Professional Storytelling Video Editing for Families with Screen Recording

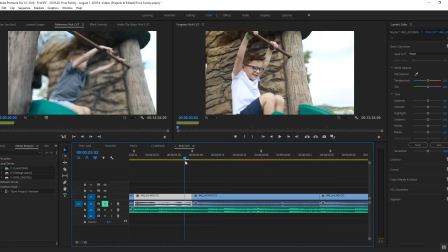[7:08]
And I'm usually, if I'm only going to choose like a little bit,
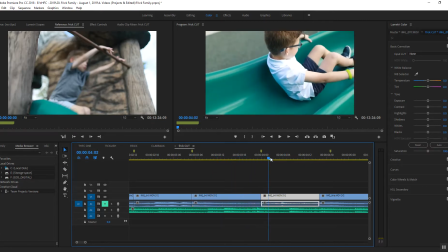[7:12]
I'm going to choose the prettiest part of the video usually because I want it to have a beautiful look.
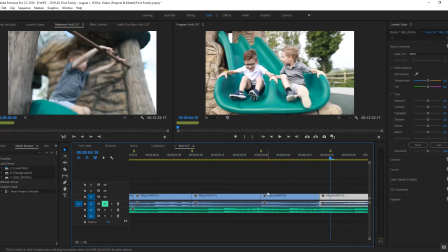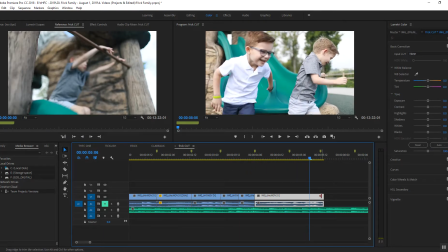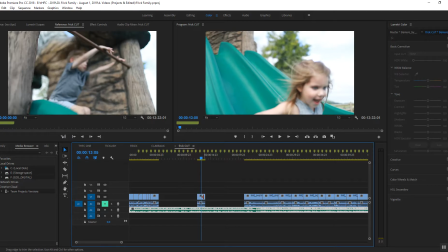[7:35]
Because everyone can get cute videos of kids, but can you get a cute video of kid that also is beautiful video?
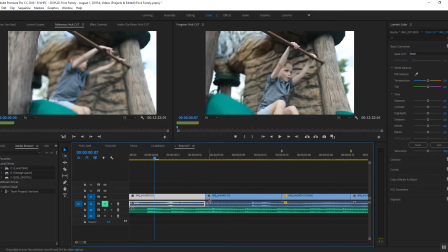[7:45]
You know, like the actual videography is beautiful, that's challenging.
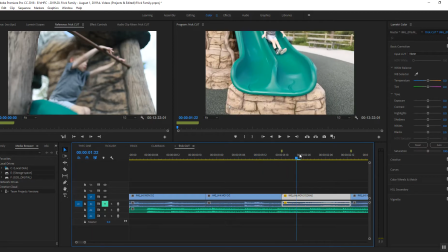[7:53]
And can it like match up? Like here, I see he's halfway down, which means he needs to be more like there to match.
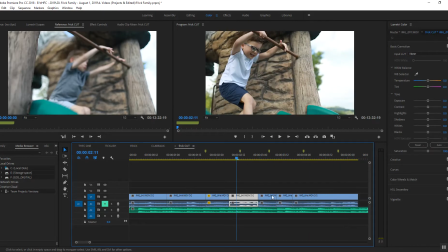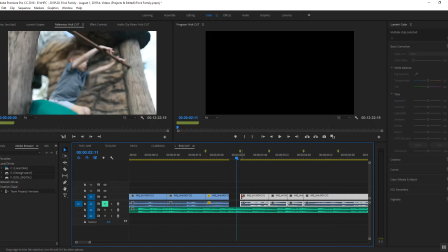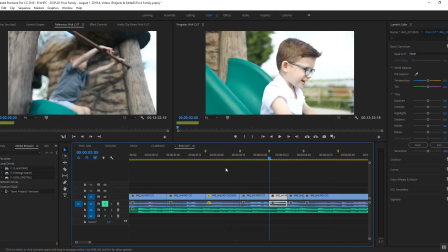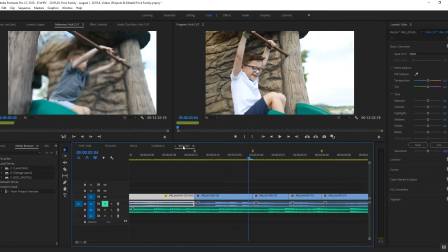[8:19]
Slow this one down a little bit more. That girl is still there.
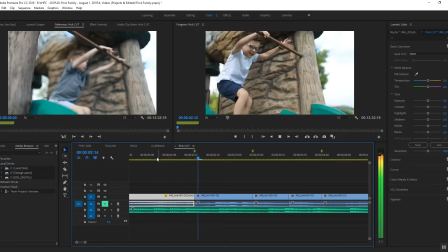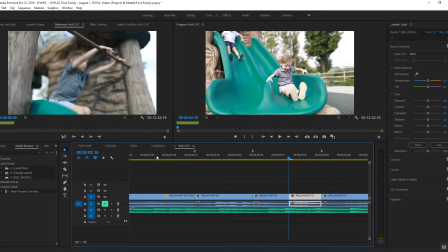[8:30]
Kind of cool looking, actually.
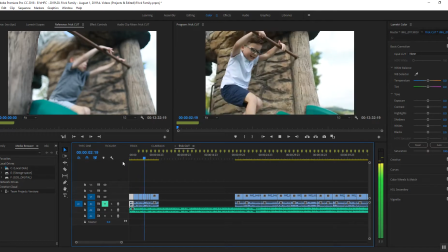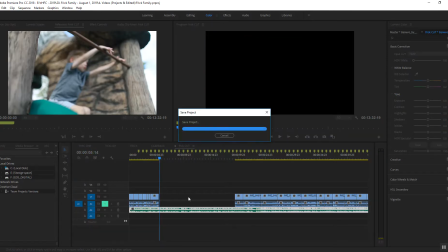[8:38]
See how cool that is? It's changing right on the thing.
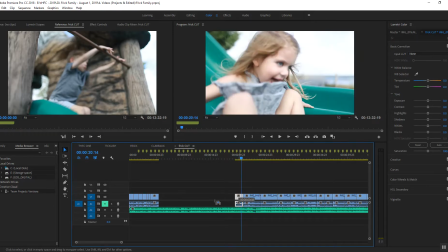[8:45]
And then she's coming afterwards. Maybe I'll put it there.
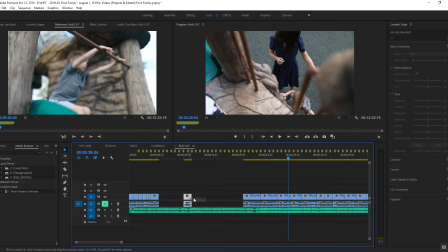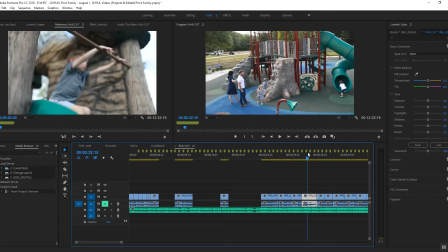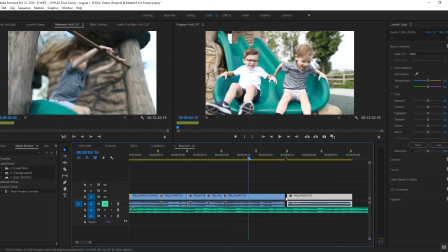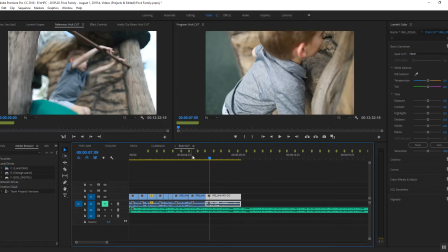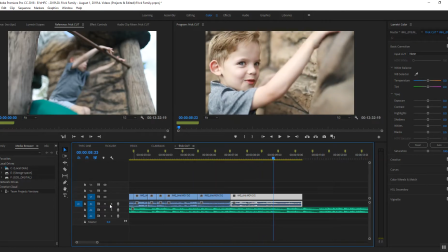[9:23]
Hear what it sounds like with the audio?
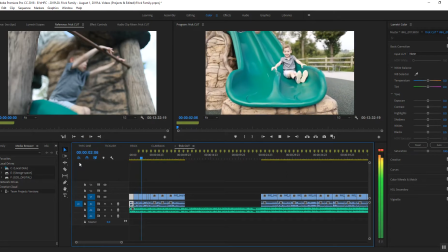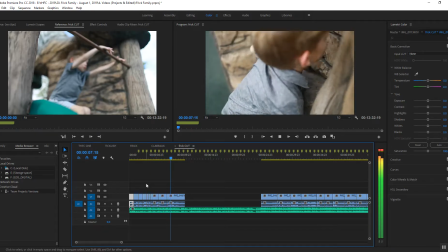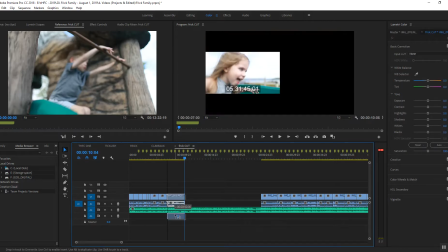[9:36]
So none of those except this last one. So I'm going to mute it.
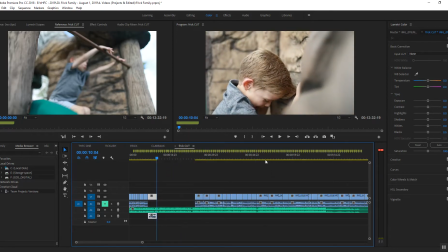[9:44]
Because he says something cute. And then I'll make that more clear later with some editing.
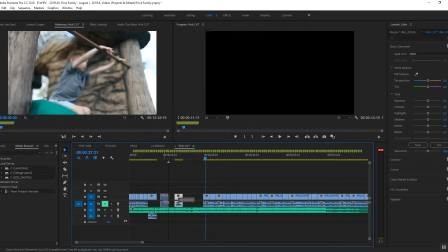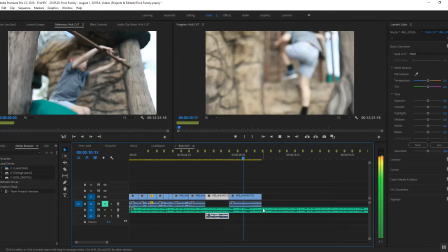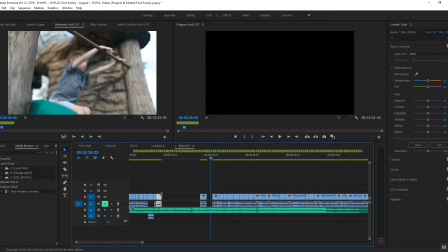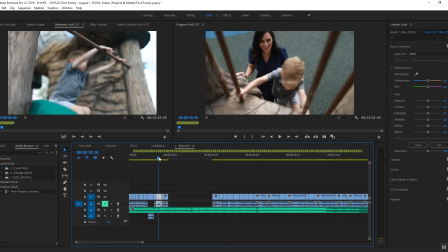[10:18]
Pay attention to order.
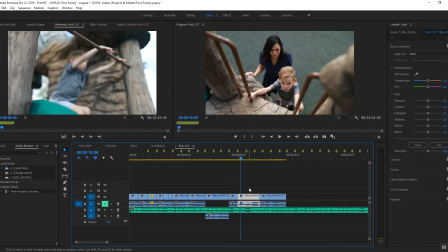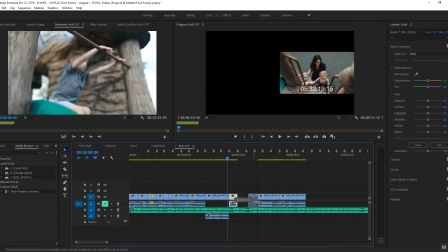[10:25]
So it's like he's talking to his mom.
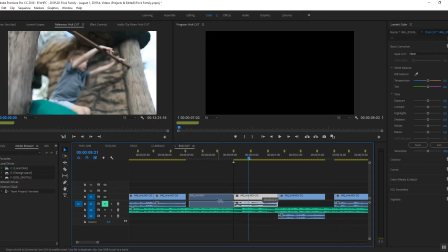[10:32]
So maybe put that first so you can see that.
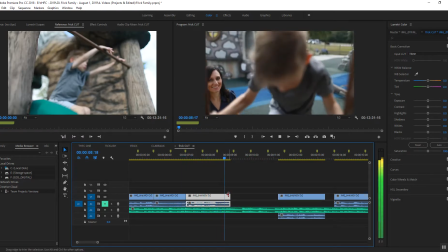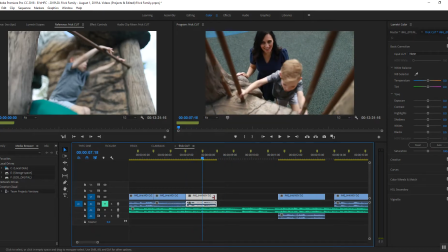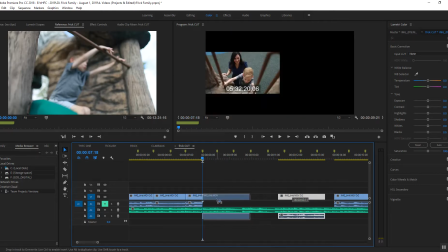[10:47]
See if it matches. No, it doesn't.